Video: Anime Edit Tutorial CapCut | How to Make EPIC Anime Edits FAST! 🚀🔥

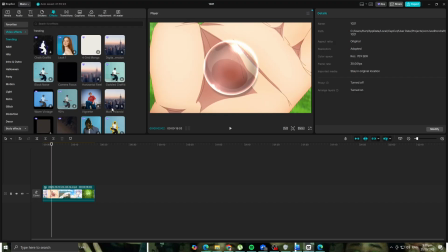4:09 But now it's just a anime thing, so I suggest adding a little bit of a
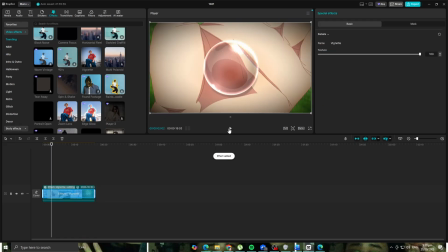4:18 um, uh, dynamic into it. Something like a little bit dark, but not that dark.
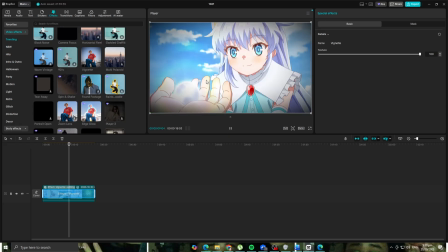4:26 Something like this, like a memory. So you're making it like a memory.
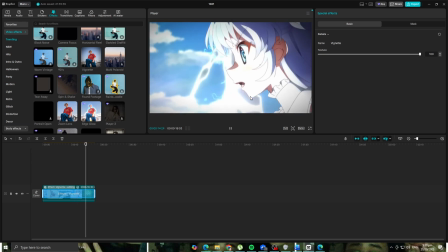4:30 On this memory, camera zoom in on her, and out, back normal.
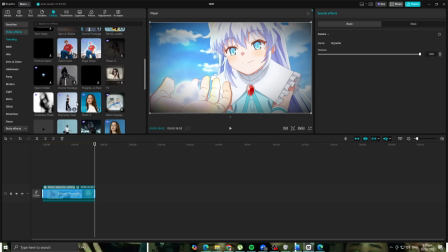4:38 There you go. And then after that, you can add a little bit of a
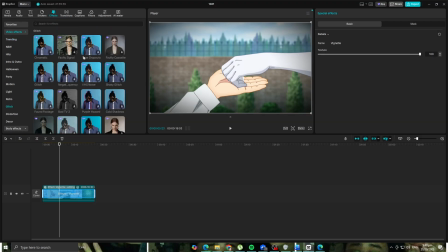4:48 you can add a little bit of a glitch to it, but we're not gonna put it all glitch.
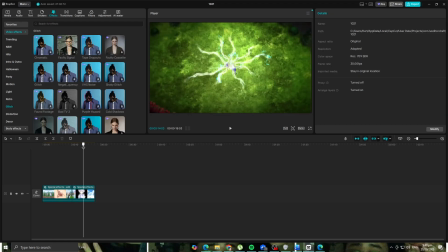4:55 We're gonna put half of it glitch. then half not glitch right here.
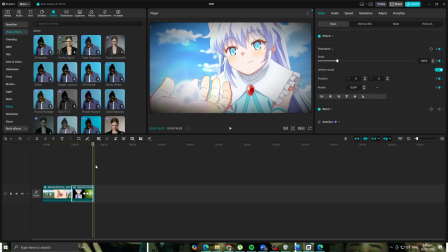5:03 So we're gonna put it right just there.
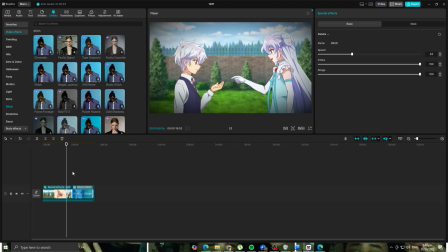5:10 So once his power starts showing up, shows that the screen, even the people glitch.
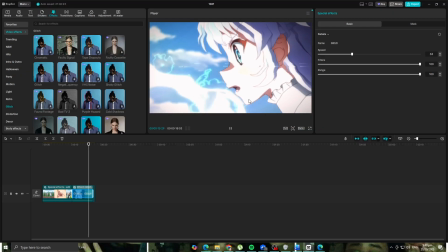5:18 Even our screen will glitch when his powers comes and goes back to normal.
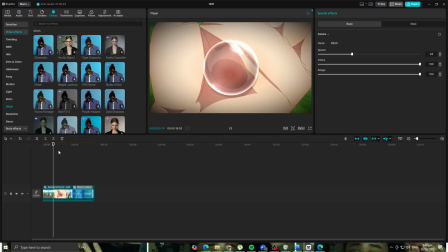5:27 So it's a bit of like a memory of a person, as you can see right here.
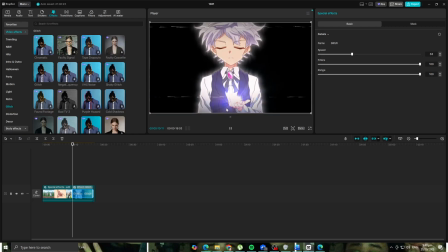5:32 Like a memory, and then when the powers came, it glitches and it focuses on her.
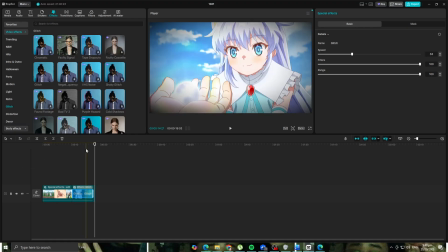5:41 You go back, then boom, back to normal. Just a little bit scary at the same time.
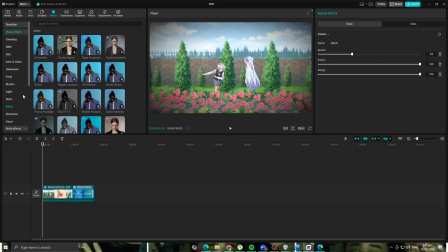5:48 Not scary, a little bit of a vibe. Now, after applying that, we can add some transition when it turns scary on the scary time.
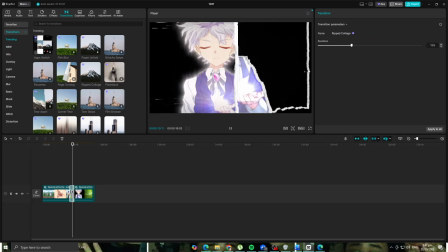6:04 You can add this one right here. So when the powers comes,
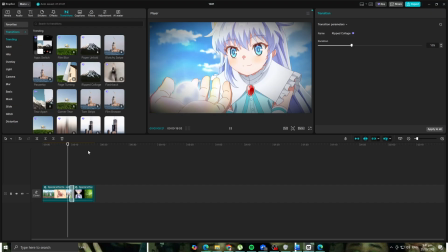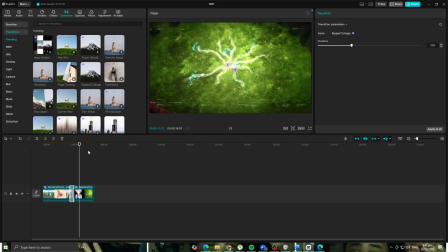6:18 there we go,
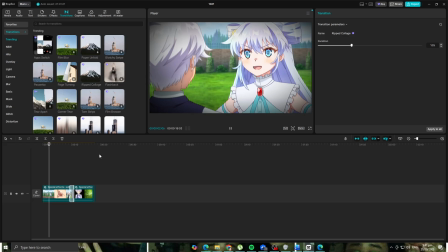6:22 and boom, back to normal. There you go, guys. That's a quick anime edit to make a cool anime video.
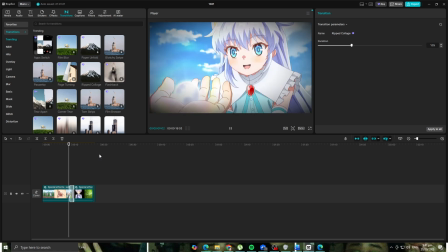6:31 So you see right now we made the cool anime video. There you go.
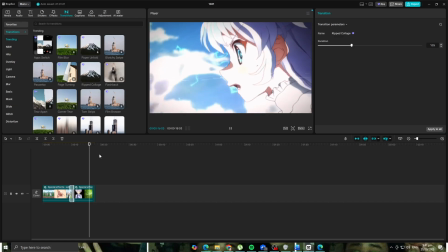6:38 And then whoop, back to normal.
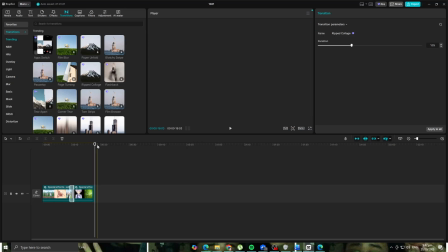6:43 So there you go, guys. I suggest putting time on this and make it much more
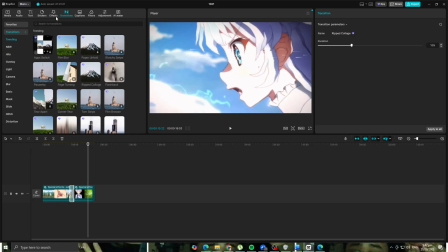6:51 cooler, and you can use much more stuff here on CapCut. So there, I hope you guys like the video, because you enjoyed. If you have any questions, type it down in the comment section below. Happy to answer you, and thank you.
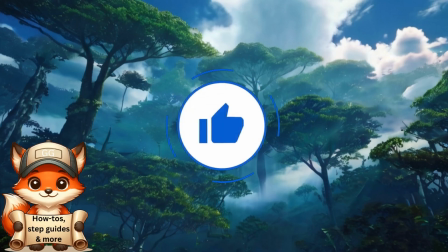7:03 If you like the video, please consider giving us a thumbs up and subscribing for more content like this.
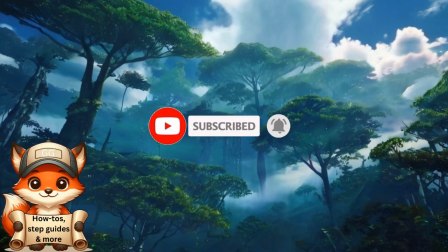7:09 Thank you.